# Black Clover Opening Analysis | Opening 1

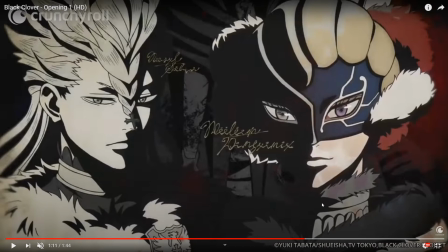1230s
It can also be in reference to the fact that he's half elf, half human, and if it looks, it even almost even looks like his mask is cut off right here, kind of showing like he's a little bit of his human face,
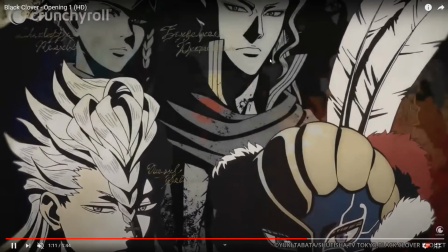1245s
where he's got that scar. Then we've got Fuegoleon and Charlotte, mostly in the light.
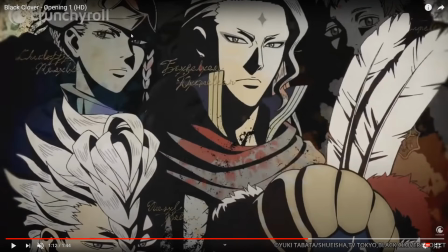1254s
I don't know why Charlotte's kind of in the dark here.
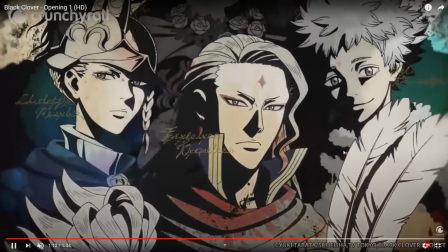1256s
That's kind of weird to me because she's like all good guy, uh, except for in love with Yami, of course.
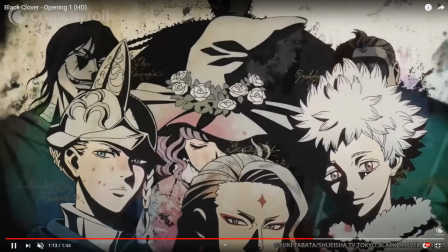1263s
We got Rill, who's pretty much bathed in complete light.
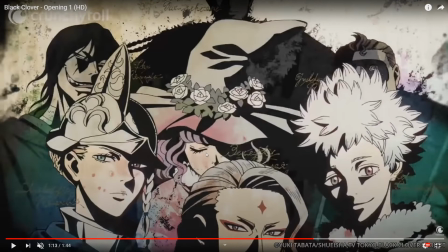1268s
We've got the Peacock Lady, and she's half in darkness and asleep. Maybe in reference to. Oh, okay.
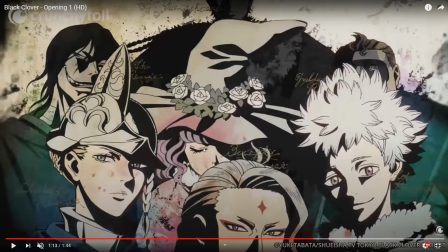1283s
So this could be a reference to these three being elves. That's why they're kind of somewhat in the dark. Possibly.
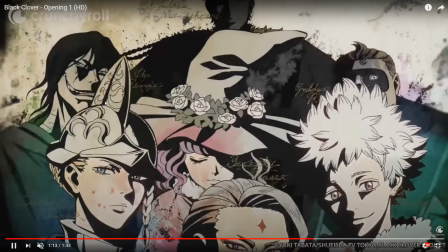1294s
Or possibly it's just the lighting scheme that they chose. We've got Jack the Ripper looking maniacally back there.
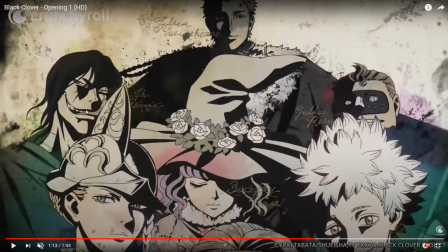1304s
He's kind of one of those characters he's a good guy, but he just appears evil and creepy. I kind of wish they did his character a little bit better. I like the concept, but it's kind of just weird.
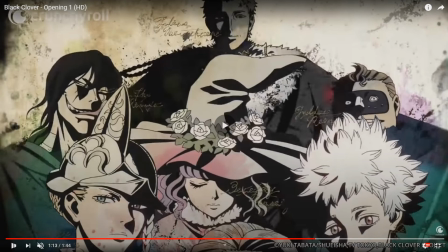1320s
And of course, we've got the Purple Orcas guy being super shady.
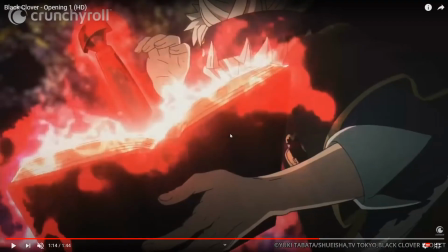1327s
And of course, Julius also being kind of shady there, because I think in the, at least in the first opening, you're not quite sure who Julius is. He is kind of a mysterious character,
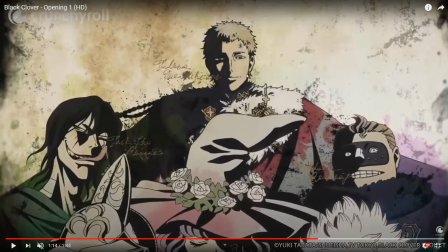1345s
him being half bathed in light and the other half. Oh, that kind of looks like the hair from Licked.
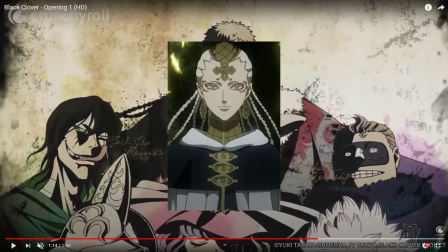1358s
Yeah, it looks like his braids. Maybe that's a reference to that.
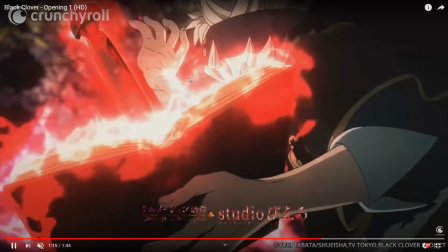1364s
Next, we have Asta pulling out his magic sword from his grimoire.
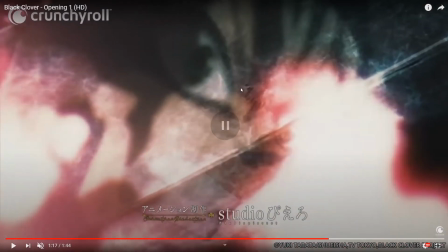1372s
So, he's pulling it out. You can see his reflection in the blade. Once again, darkness is covering his right side, and while light is his left side, probably in reference to his demon form.
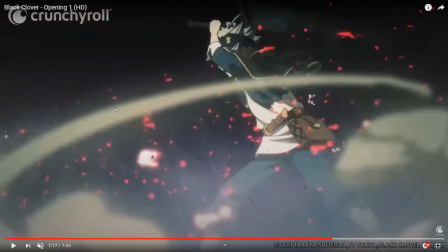1388s
He's facing left. Once again, darkness in the right, light and on his left.
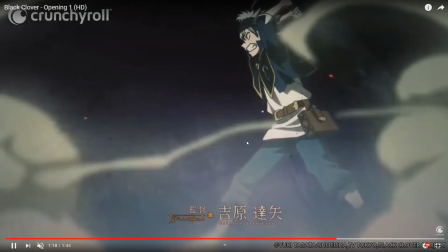1397s
They're constantly referencing this.
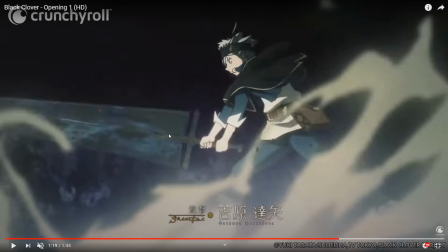1400s
That, and I think I heard once before that the Japanese like to put their protagonists looking left.
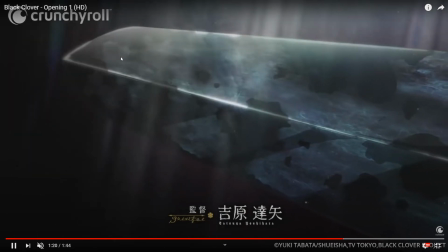1409s
That's just kind of a thing that they do. But, we've got light shining upon the sword.
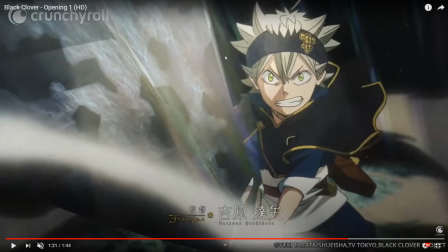1418s
Once again, light on his left side, while his right side's covered in shadow.
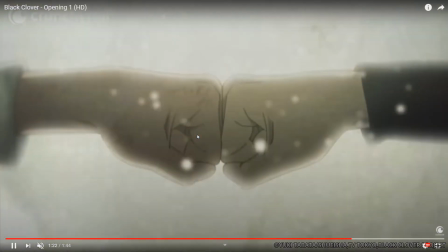1424s
And then we got the fist pump. As it looks like the fist pump through the ages.
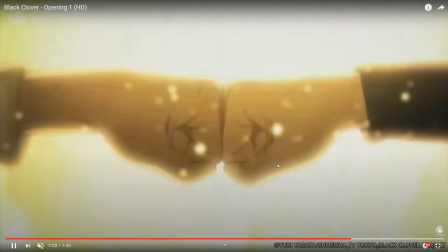1431s
We've got this shot, this transition.
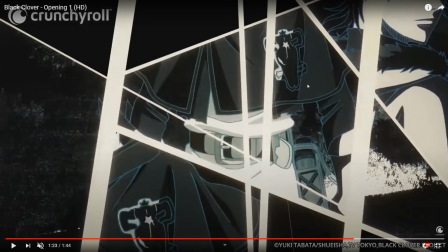1439s
It looks like this is Asta walking earlier. There's looking down.
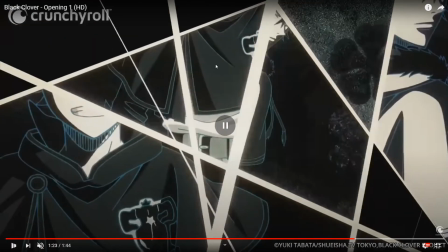1444s
There's Asta, looking forward. We got the different transitions.
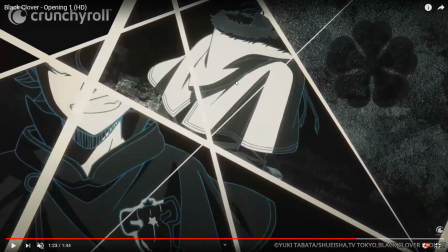1450s
We got the 5-leaf clover there. Then there's so that's looking backwards.
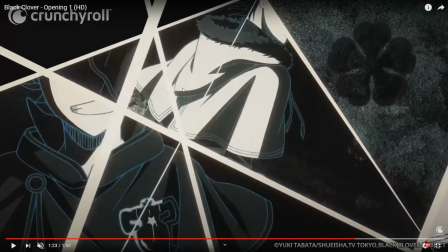1458s
Oh, okay. So yeah, we got the Asta, and then we got this transition where it shows Asta looking forward, with looking over his shoulder.
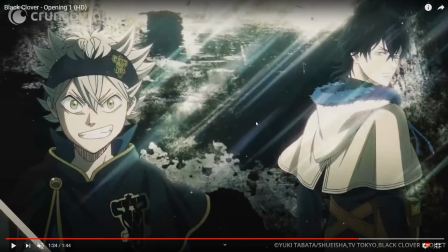1469s
And then we got the Black Bulls logo, and then we have this frame with light shining down.